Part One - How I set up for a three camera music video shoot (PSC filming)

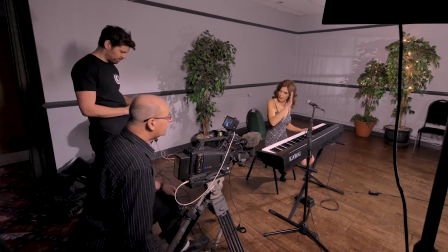(0:18)
I reckon I'd probably cut to that duh duh duh duh duh duh duh yeah and it's just gonna be a few seconds four sayings maybe three sayings I don't know hello and welcome to the channel my name's Mike and this first episode is about lighting and filming a solo performance video a well-lit
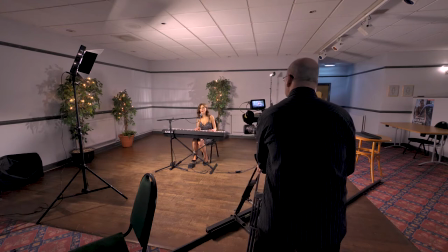(0:38)
three-camera setup can work really well and I follow the simple rule of one wide two close and three detail.
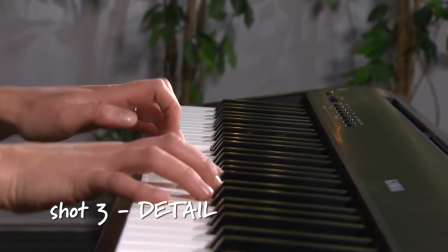(0:45)
This is not a three camera shoot but three times through with the same camera from different positions known as PSC filming.
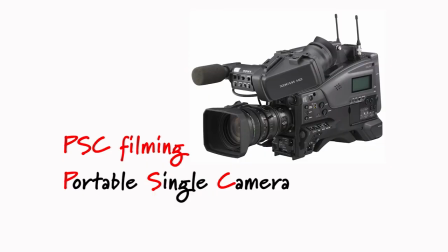(0:53)
PSC stands for portable single camera. Cherie, the artist I'm working with here has already been to the studio, recorded the tracks and she's ready to sync up to playback.
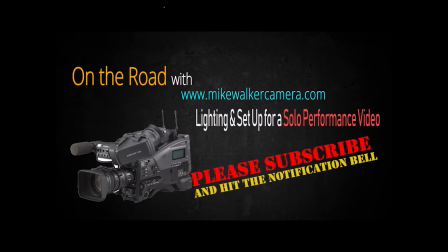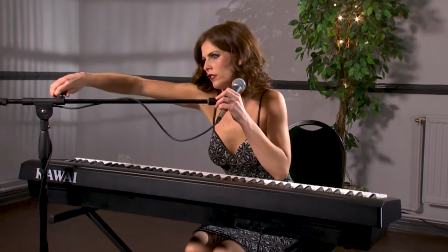(1:14)
Here we are with a lovely Cherie Gears and we have a great location to do the filming. It's an empty space big enough to put my 4m track and position the lights comfortably.
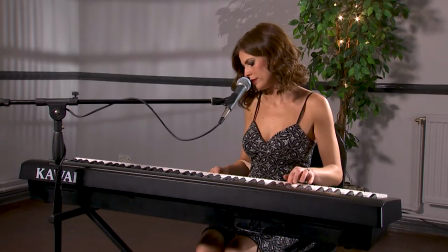(1:23)
It's going to be a simple performance video, one person singing and playing the piano.
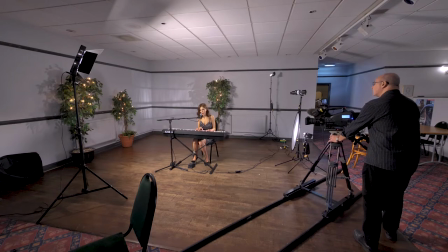(1:28)
So good lighting and creative manipulation of the camera movement will make the finished piece look a lot more interesting.
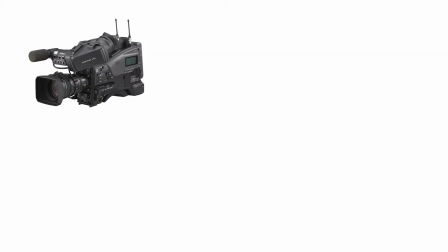(1:34)
For this I'm using my Sony PMW350, a set of 3 dado lights,
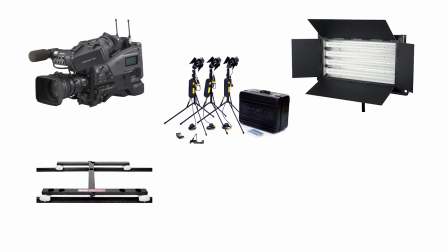(1:39)
a fluorescent key light, a simple dolly and track and I'm running a locked off Panasonic GH5 camera
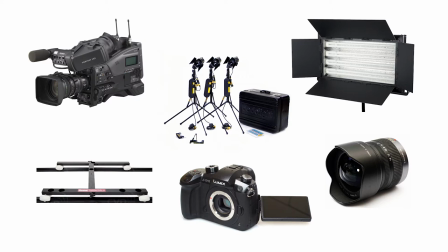(1:45)
with the Lumix G Vario 7-14 wide angle lens to capture the scene.
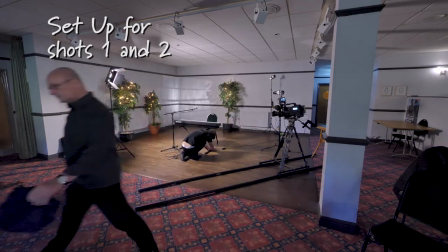(1:50)
Once I've established Shireen the right space and which direction she'll be facing that's not to say we can't change this in subsequent shots as we actually do in this case.
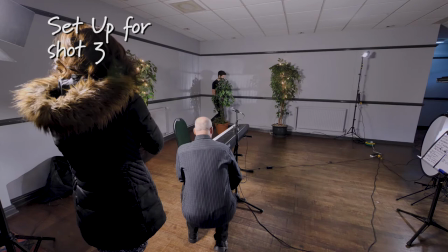(2:00) I'm just thinking what we're gonna see. Well we've never seen this wall have we?
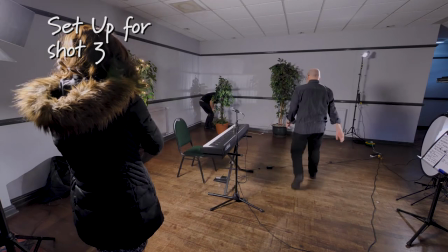(2:05) So what we could do is we could do with covering that plug off, we'll put that so that we can cover that socket up.
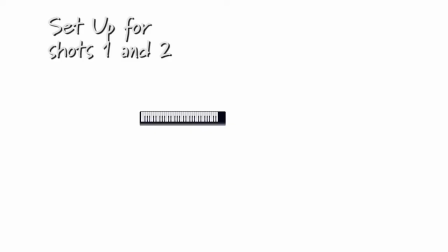(2:15)
We can then start to position the track and lights.
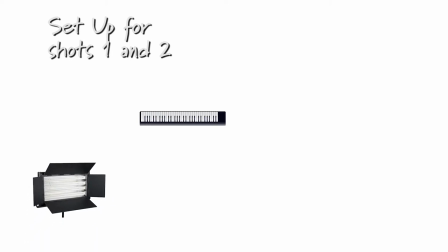(2:18)
I usually start with a key light and put it in front, offset at one side and above Cherie to give some modelling to the face.
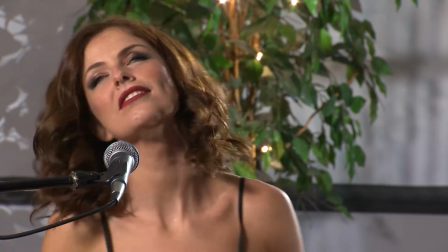(2:26)
The flow light gives a really nice soft light as the light source is large, four tubes which reduce hard shadows.
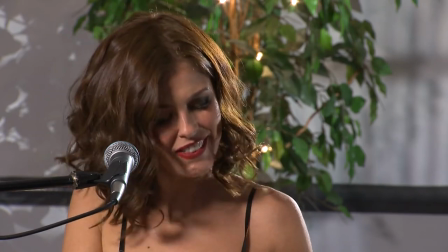(2:33)
This is ideal for lighting people and complements skin tones.
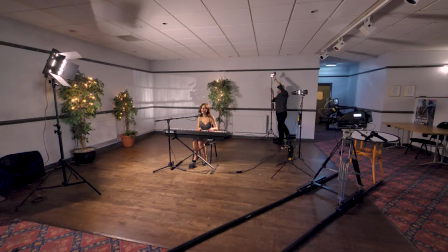(2:38)
Then the backlight goes in behind Cherie using the burn doors to direct the light onto the head and shoulders.
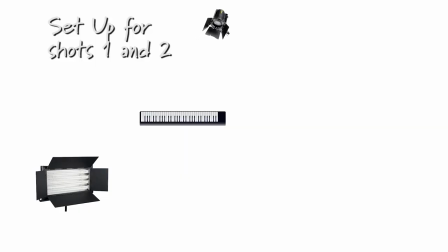(2:44)
If this light is offset it can also act as a kicker which gives extra light to the side of the face.
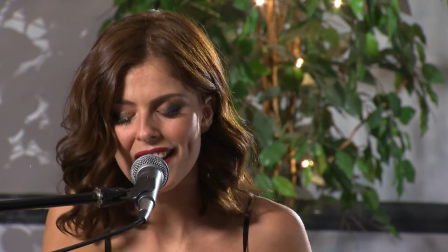(2:50)
In this case Cherie's left side while still lighting the hairline and shoulders.
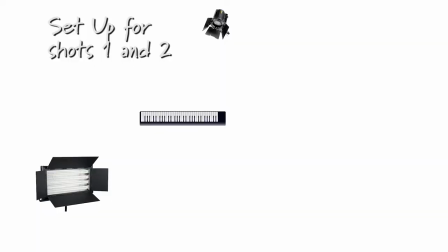(2:55)
Just these two lights can be all that's needed in some cases but as I want a softer more colourful look I'll put in a fill light on Cherie's left and quite low with a diffuser in front. This will further reduce the shadows from the key light. Then I'll use the third Dedo light to project a lighting effect on the rear wall behind Cherie.
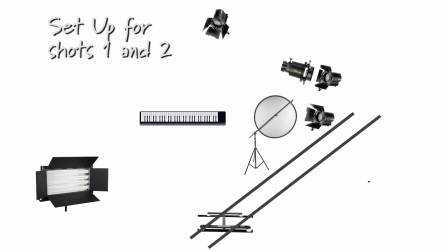(3:13)
In this case I'm using Dedo's DP20 projection unit. I lay the track at an angle from Cherie's left to end just short of front facing. If this is done correctly the point of focus will be exactly the same at the beginning of the track as it is at the end.
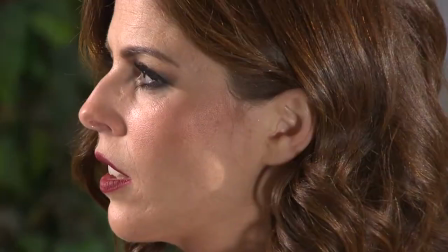(3:28)
This gives you one less thing to worry about, especially when you're working with wide open lenses.
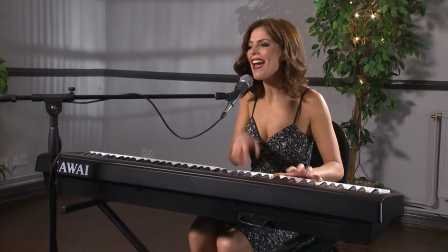(3:36)
Cherie wants six ohms on the promo so we did all the track shots together and then moved the camera to a new front facing position to get a really nice close-up shot.
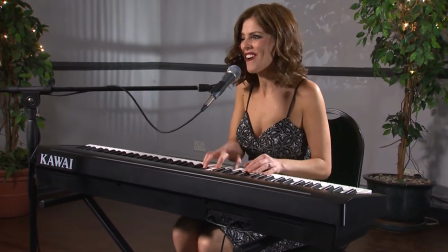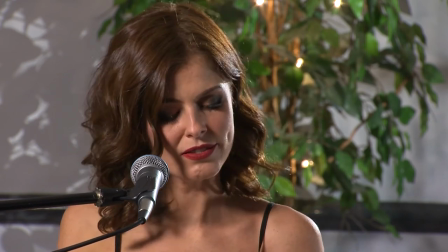(3:50)
I wanted a shallow depth of field on this so I moved the camera as far back as I could and moved Cherie and the keyboard about two feet further away from the back wall.
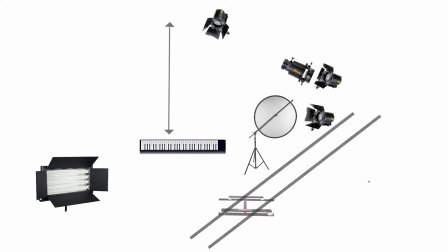(3:59)
This gave a greater distance to blur out the background as much as I could. The key and fill lights were also adjusted forward in line with the move.
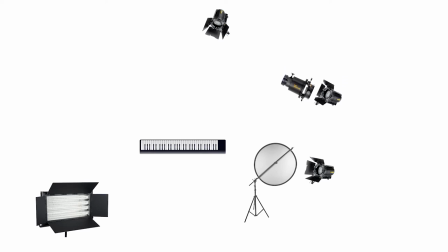(4:06)
The gobo on the back wall was cheated a little to light the plant and create a nice shadow.
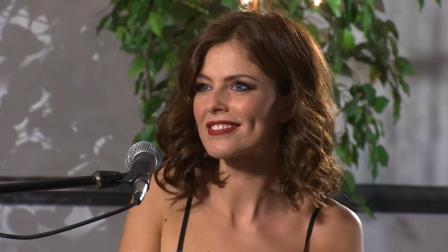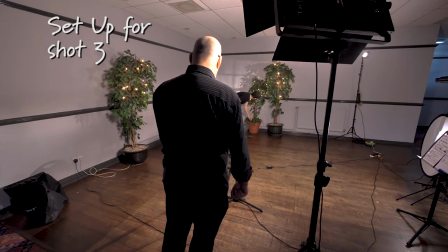(4:16) Sit down should I? I just want to just check we've got how you do that to me because we're not going to see we're just going to see your hands in this really.